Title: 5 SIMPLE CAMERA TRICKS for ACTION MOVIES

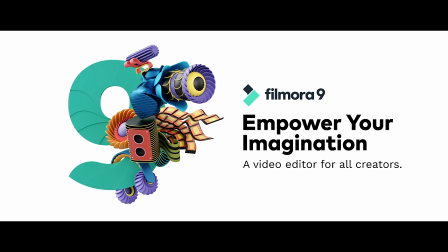This video is brought to you by Filmora9, a video editor for all creators.
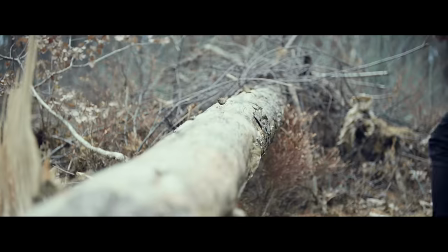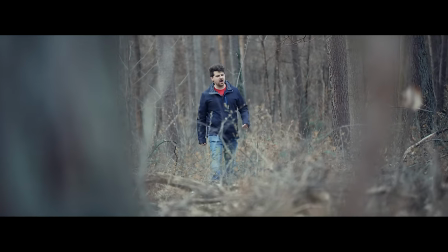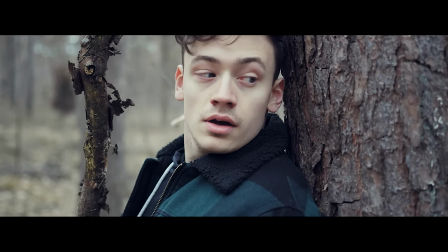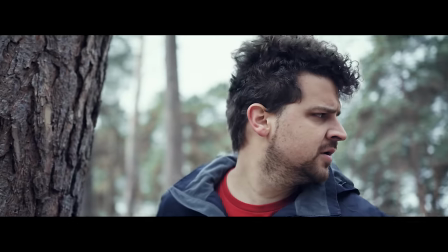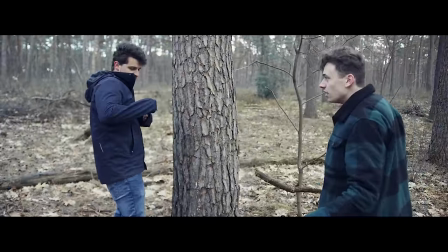Yannick, come on! We're trying to make a real action scene! Yannick, come on man, don't scream like a little girl!
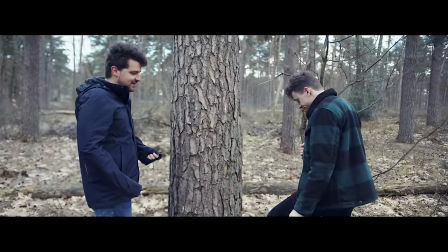But it's scary! It's a serious film here, it's a serious action.
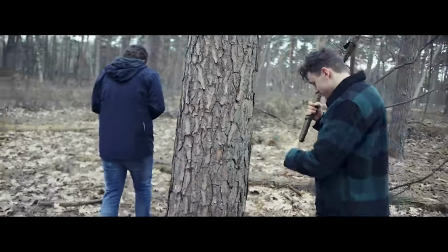I can't handle myself! Alright, take 33, let's do it again. We're gonna start from the beginning.
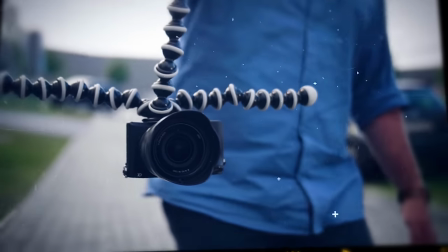Hey guys, Jordi here for Cinecom. and welcome to Creative Tuesday. Today we're having a look at 5 camera tricks to make an action scene more interesting and dynamic. It's a lot more than just filming handheld, so without further ado, let's start with the first camera tip, which is handheld. Didn't see that one coming, eh? Apart from all the nifty tools like gimbals and camera cranes, going handheld is more than enough to create a dynamic action scene. However, make sure that that handheld movement it's not going to be too overwhelming. If you want to create action, make sure that action happens within your shot and not with your camera.
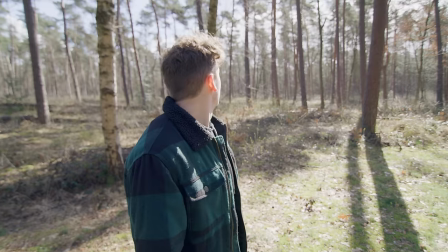For example, let your talent jump over things, look nervous around or simply run like a maniac. If you like to emphasize that action, a simple trick is to lock in on the subject, try to follow its movement and try to get a stable shot.
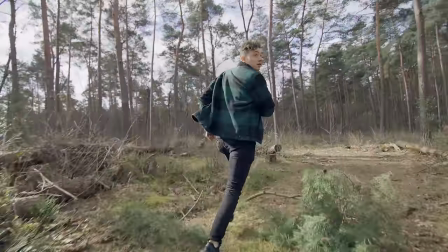You'll notice that the camera will move around anyways, but in a natural way. It's like the shots we did when Lorenzo was running. I tried everything possible to get a stable shot.
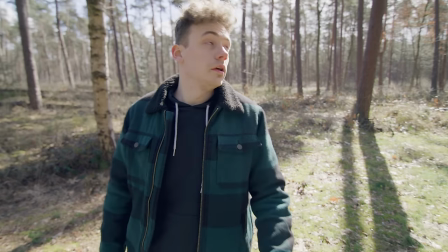However, it was pretty bumpy in the end, so there's no reason to add extra camera shake, as that will only make it too distracting. Now, locking in on your talent also makes you focus more on their actions and emotions, making them only stronger.
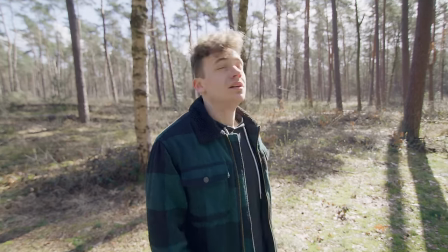It also creates the feeling that they have nowhere to go and struggle to get out back into safety. Camera trick number two! Many action scenes involves movement, such as running. and there's a few tricks to control the speeds of the running.
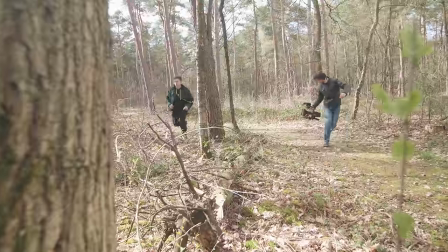One tip is to work with lots of foreground objects, such as trees. Now, as your talent runs, you constantly see trees moving in front of the lens. And having these fast swipes or foreground objects makes it feel like the talent is running faster than it actually goes.
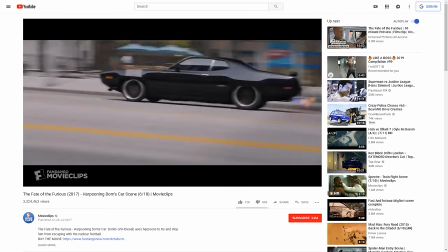This simple trick is also used when filming car chase scenes, where it's dangerous to actually drive fast.
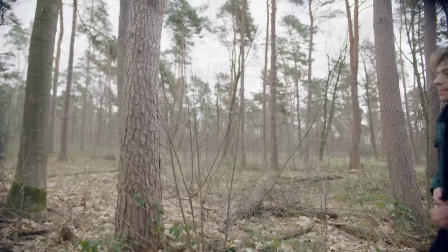Another trick to make your talents run faster is when you're following with a side shot. Let your talent start on the right side or the left side of the frame, depending on the running direction.
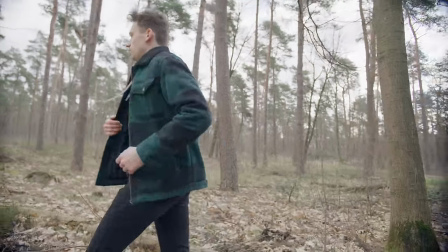Then in the shot itself, slowly adjust your framing so that the talent seems to run to the other side of the frame. It now seems like the shot cannot keep up with the running speed and this way we are creating the illusion that the talent is running faster again.
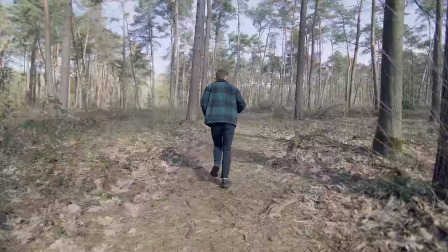You could also use this the other way around. In this shot I followed Lorenzo from behind. But the camera moved closer to him over time and this means that the shot goes faster as him, making Lorenzo go slower. And because he is being chased, it feels like the danger or the bad guy is coming closer to him, creating more tension. Now, I've got three more tips for you guys, but first I'd like to take a brief moment to thank today's sponsor, which is Filmora. Even though we make a ton of Premiere tutorials here on the channel, I often get the question if I know any good alternative that is easier to use than Premiere Pro.
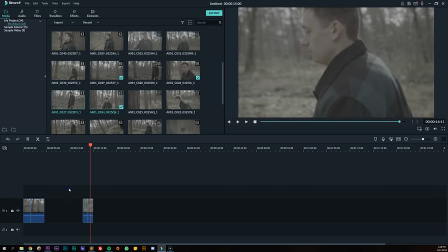I was already familiar with Filmora 9, but since I reached out for a sponsor deal, I gave it a shot myself and actually edited the intro of this video in it.
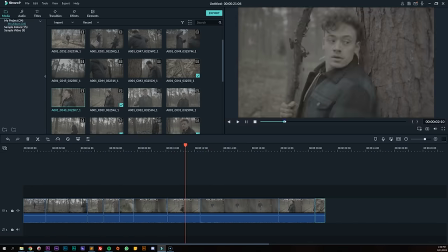And honestly, I was blown away by what it can do. Filmora 9 is a video editing program that has a super easy user interface without too many bells and whistles.
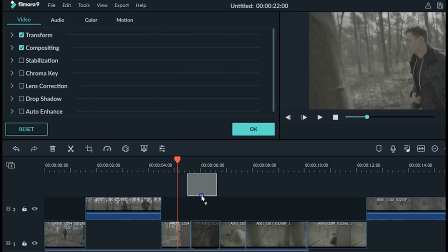And unlike many other mediocre editors, Filmora 9 does come with a ton of professional features,
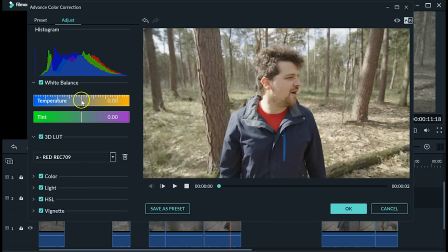such as multiple video tracks, color correction tools, green keying and stabilization.
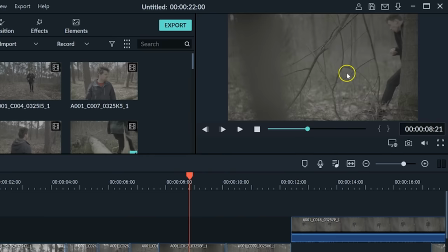Another interesting feature that Filmora 9 comes with is their effects and elements library.
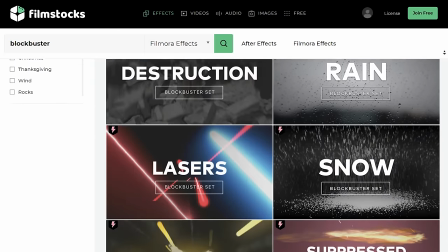There are a bunch of free assets, but also a ton of premium quality assets, such as these blockbuster sets.
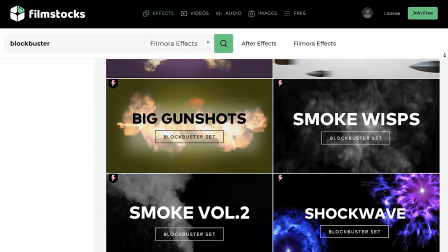These here are muzzle flashes, explosions, bullets, smoke and so much more.
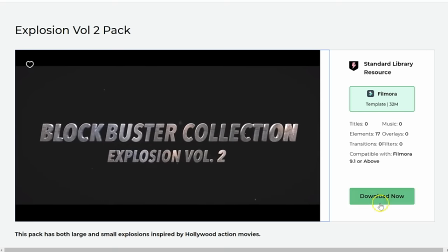After you download them from their library, they will be automatically added to your Filmora 9 editor.
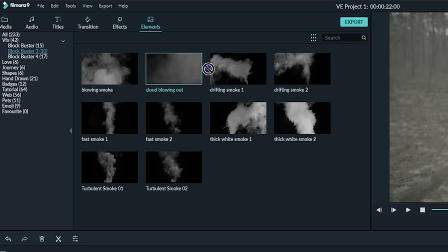And from here you can simply drag and drop them into your timeline. So definitely make sure to try it out yourself if you're looking for a more affordable and easier alternative to Premiere Pro. You can click the first link in the description below for more information. And now let's continue with tip number 3. The audience is part of your film, but you can decide where your audience sits and that has to do with the focal length of your lens.
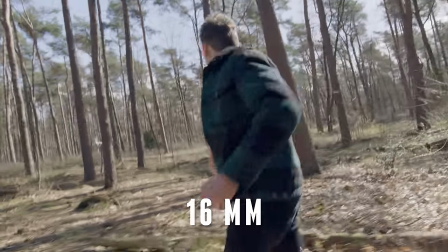Zooming out, going wide angle, makes it seem like the audience sits closer to the scene. So by standing close to your actor on a wide angle lens, makes the audience feel the emotion of that actor a lot more.
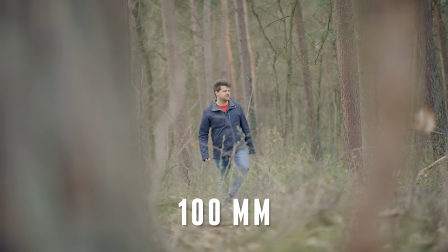But then here we cut to a long focal length, we're zoomed in as we look at the bad guy.
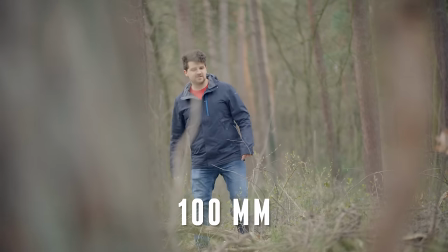And this makes the audience still feel like we're standing next to Lorenzo, but we're looking from his point of view from a safe distance to Yannick.
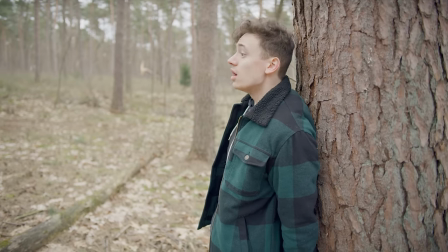At a certain moment we see Lorenzo looking away from Yannick, and then we cut to him.
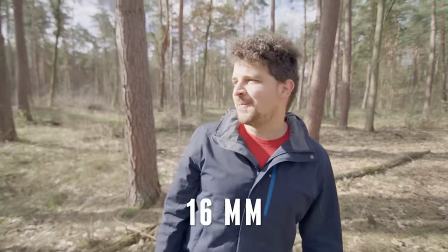We're going to a wide-angle lens close to Yannick, and the audience also feels closer to Yannick now, as we're looking not anymore from a distance to him. And this means that it feels like Lorenzo does not know or sees where Yannick is. If we shot this again on a Tilly lens, it felt more like Lorenzo did feel where he was. So that simple trick of zooming in from a distance or zooming out and standing close can mean a big difference in how the audience will feel. Camera trick number 4, change your shutter speed. Now, we want to make everything sharp, more grungy, so that's why I'm going to set a faster shutter speed.
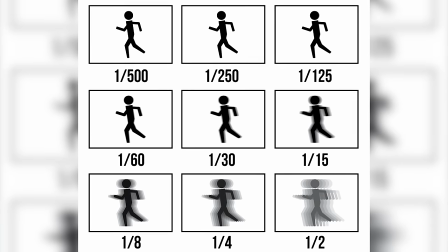There's no rule, but basically the faster you set your shutter speed, the less motion blur you'll get.
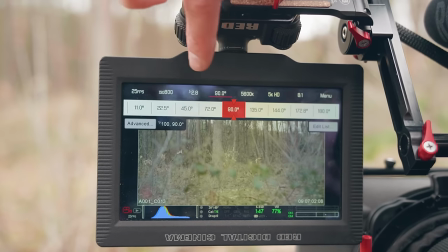I set my camera to around 45 degrees shutter angle, which is the same as 1 200th of a second when filming at 25 fps. And this also makes your action shots more realistic, which helps to pull the audience more into your film. However, I must say that I would only recommend to do this with action scenes, as it does make your shots more grungy. And that brings us to the last camera trick. Whenever a specific action takes longer, you might want to focus in on the actor on what he's doing.
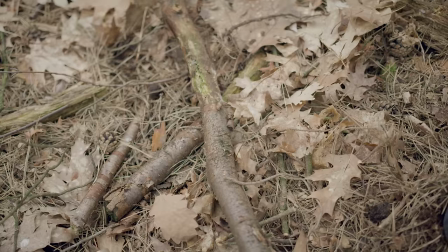For instance, here we see Lorenzo in a medium shot. Then we cut to him picking up a stick and the shot that follows up is a close-up of him. We could have kept the same framing, but because we went a little bit closer after the cut, we are focusing more on Lorenzo's action, which is holding that stick. Another example is where Lorenzo was running. After every tree passed by, we cut closer and closer to him. And this is a simple but creative way to focus more on the panic that Lorenzo is going through. And those were our five simple camera tricks to make your action scenes a whole lot more dynamic. Thank you so much for watching, thank you Filmora for the support, and like always, stay creative.
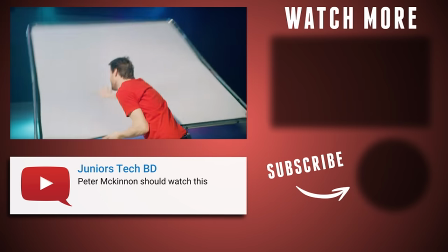Go back, smoke! There. Is that better?
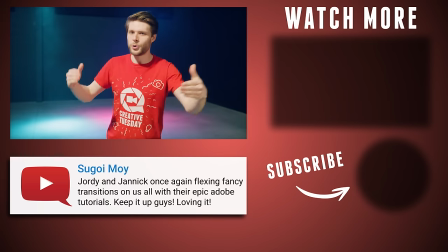That's better. Okay. Sometimes the smoke just comes too much in front of the camera and then I'm not sharp anymore.
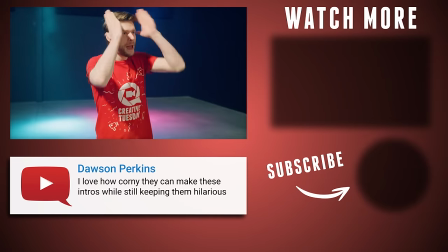And you want to see me sharp, right? With my brand new hair, sharp hair.
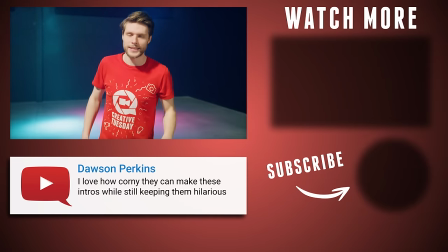All right, let's continue.